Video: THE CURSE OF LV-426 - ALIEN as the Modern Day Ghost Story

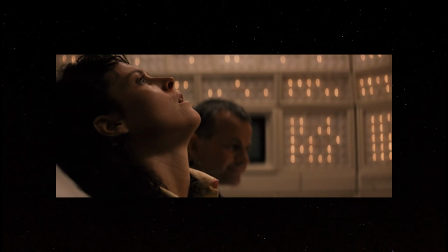As she is shocked by this horrifying revelation, Science Officer Ash sneaks in behind her unknowingly.
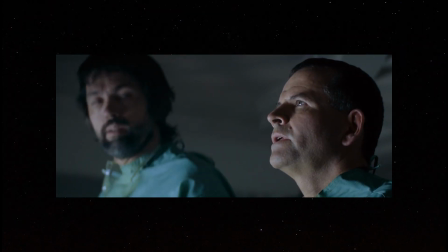Ash has been a constant thread throughout the film at this point, serving as a narrative device to provide exposition, but also as a foil to Ripley.
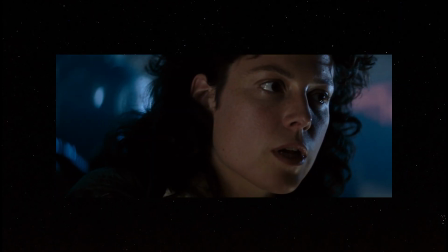He is the one who ignores her orders and lets the infected Kane on board,
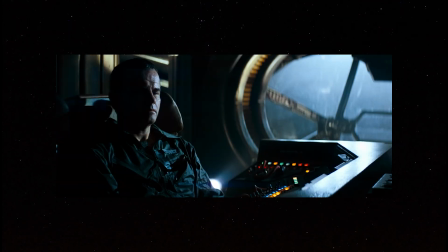and is also the one to initially claim the signal from LV-426 as a distress call, not a warning as it's later discovered.
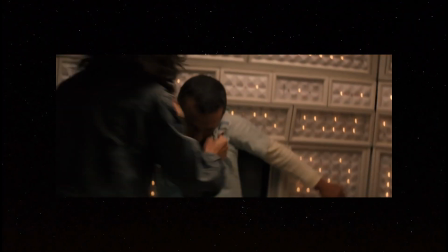His entire character has been seeped in mystery and unease, and it's this scuffle with Ripley that fully reveals his true role.
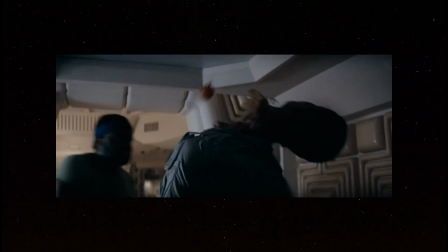Ash is a robot, yes, everyone knows this, but more than that.
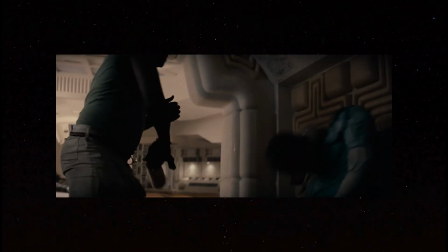He's the secondary antagonist of the film, and himself another aggressor of the LV-426 curse.
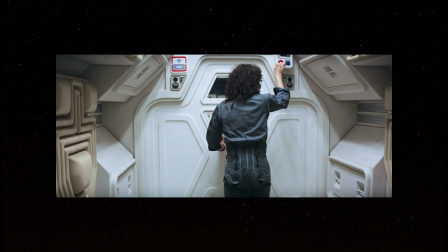Ash's initial actions towards the defiant and hysterical Ripley seem inhuman.
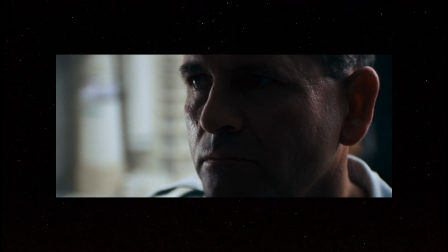The shots focusing on his facial expressions, his lack of dialogue, all play into his later android revelation,
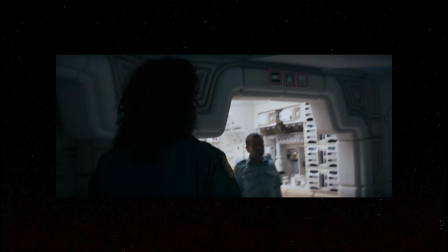but they also can be seen as evoking the typical traits of a ghost story classic, the possession.
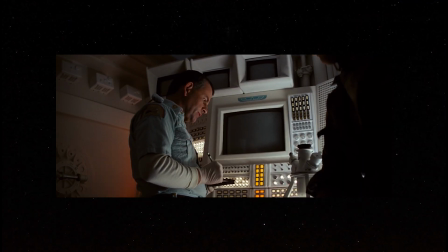Ash's actions are at odds with his character, and it isn't until the alien is on board, and likewise the curse itself, that he begins to change into his antagonistic role.
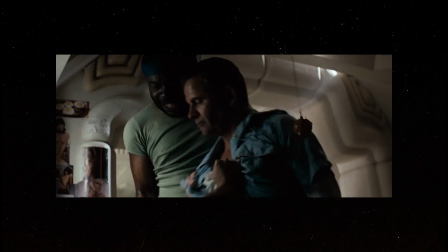This eventually comes to a head when he tries to suffocate Ripley, who is saved by Parker and Lambert.
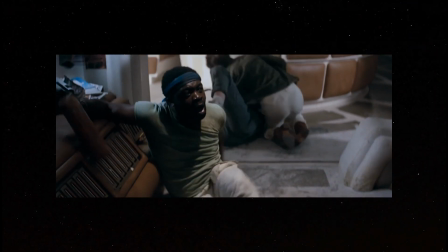With Ash thrust off his victim, he begins acting wildly frantic, making exasperated and bizarre noises, all while spitting an indistinct liquid from his mouth.
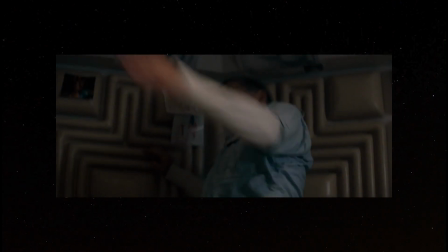I don't think I really need to point out the similarities here to popular depictions of possession, do I? The paranormal fiction similarities do not stop there, though,
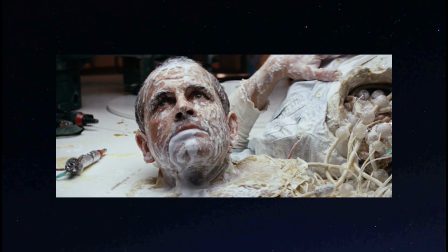as the following scene of the remaining crew communing with the disembodied head of Ash can be likened to that of
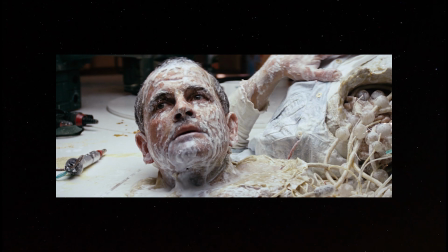a seance, especially Ripley beginning the conversation with the typical "can you hear me" line.
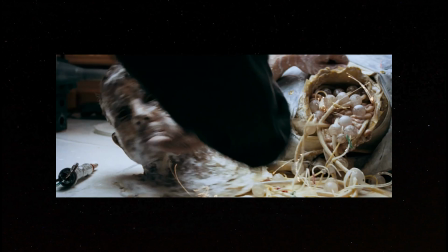As Ash gives his meaningless sympathies to the survivors, the film's final act shifts the focus from confronting the alien to escaping it. The Nostromo has taken on the role from LV-426 as the haunted house the protagonists must abandon. Unfortunately, in the desperate rush to escape the ship before it's destroyed, both Parker and Lambert are killed by the alien.
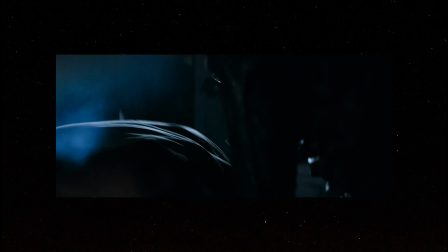Parker's death continues the trend of quick-shot, rapid-fire violence with minimal bloodshed and close-up shots messing with audience perception. But Lambert's death is special. The nature of it ties back into James's theory of a modicum of detail, in this case, of a sexual nature.
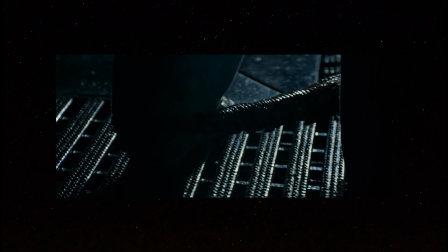The way the alien's tail curls around Lambert's leg and the off-screen manner in which she is murdered implies a far more graphic fate for her than any other character in the film. As Parker and Lambert fall victim to LV-426's curse, Ripley is fully enshrined as the film's lone survivor, the final girl.
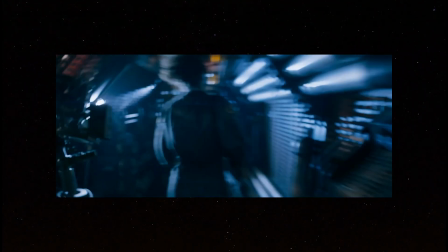Much has been written about Ripley's role as a feminist icon as the sole survivor,
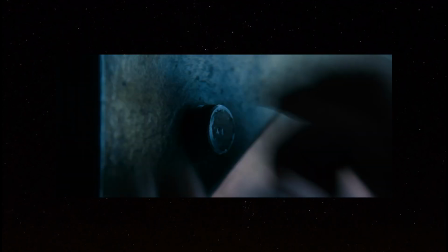namely her steadfast and intelligent demeanor throughout the film's runtime, so I won't spend too much time discussing it. Needless to say, Ripley stands as one of cinema's greatest female protagonists, and, along with Laurie Strode, the progenitor of a new type of female genre hero. The intense, heart-pounding finale of Alien is ripe with fantastic scenes of terror.
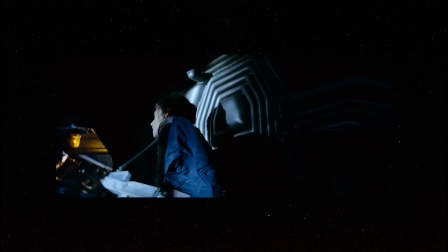Ripley's isolation from any sort of humanity, the pounding siren cascading through the halls of the ship,
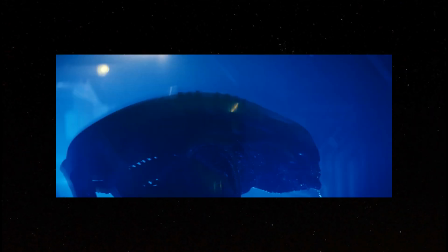the flashing lights illuminating her and the aliens' faces in short bursts, the Nostromo almost comes to life with the amount of action,
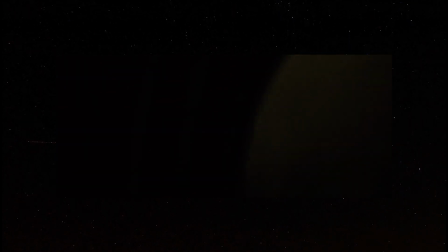energy, and motion it displays while counting down to self-destruction, contrasting with the serene calmness displayed in the opening act.
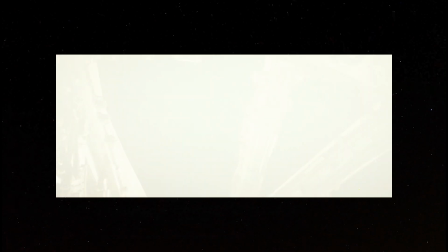As Ripley scrambles into the escape shuttle and launches away from the impending explosion, it appears her struggle is over.
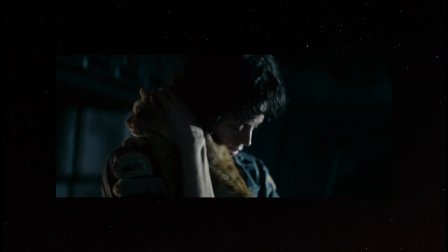Ripley, it seems, is finally safe. Until she isn't. One last scare for the trip home as the alien is on board, hiding in plain sight among the escape craft's mechanical detailing. Ripley has evaded the Star Beast for nearly the film's entire runtime, but now, at the tail end,
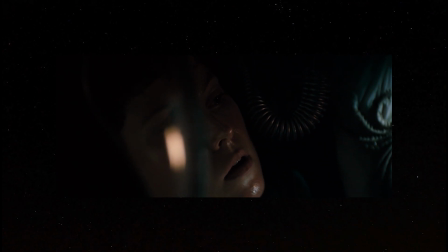she has come face to face with the haunting reality that she is complicit in its curse. She dons a spacesuit and secures a grappling hook in a desperate attempt to save herself. The shuttle's serenity is disrupted as Ripley draws the alien out of its hiding spot.
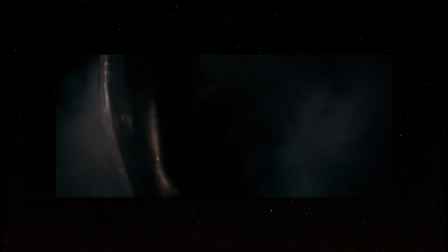Steam sprays, sirens blare, and the alien erupts in a chorus of inhuman chirps, cries, and screams.
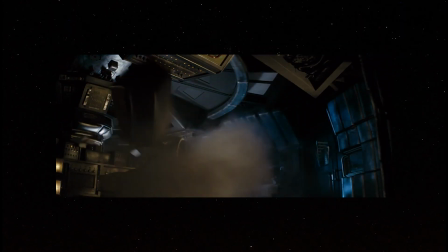With no other options and the beast slowly descending upon her, she hits a switch and blasts open the airlock.
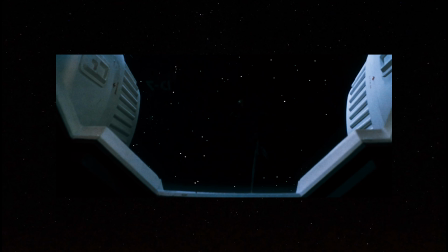Thrust out into space, the alien is essentially exorcised from Ripley, floating helplessly through space before it's burned to a crisp by the shuttle's engines.
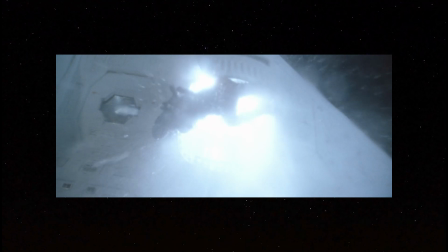Engines, I should point out, that emit a bright, almost biblically and heavenly white light.
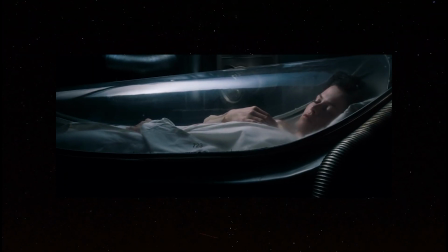And with that, Ripley's terror is over. Now, she can rest. Whether you view it as a spacefaring slasher or an underlying supernatural parable to the tales of legendary authors such as M.R.
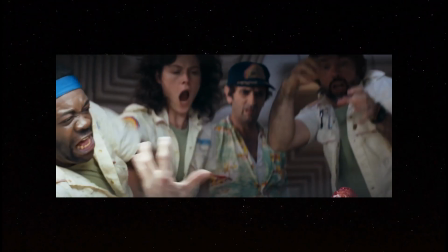James, Alien undoubtedly remains one of the greatest horror tales of all time.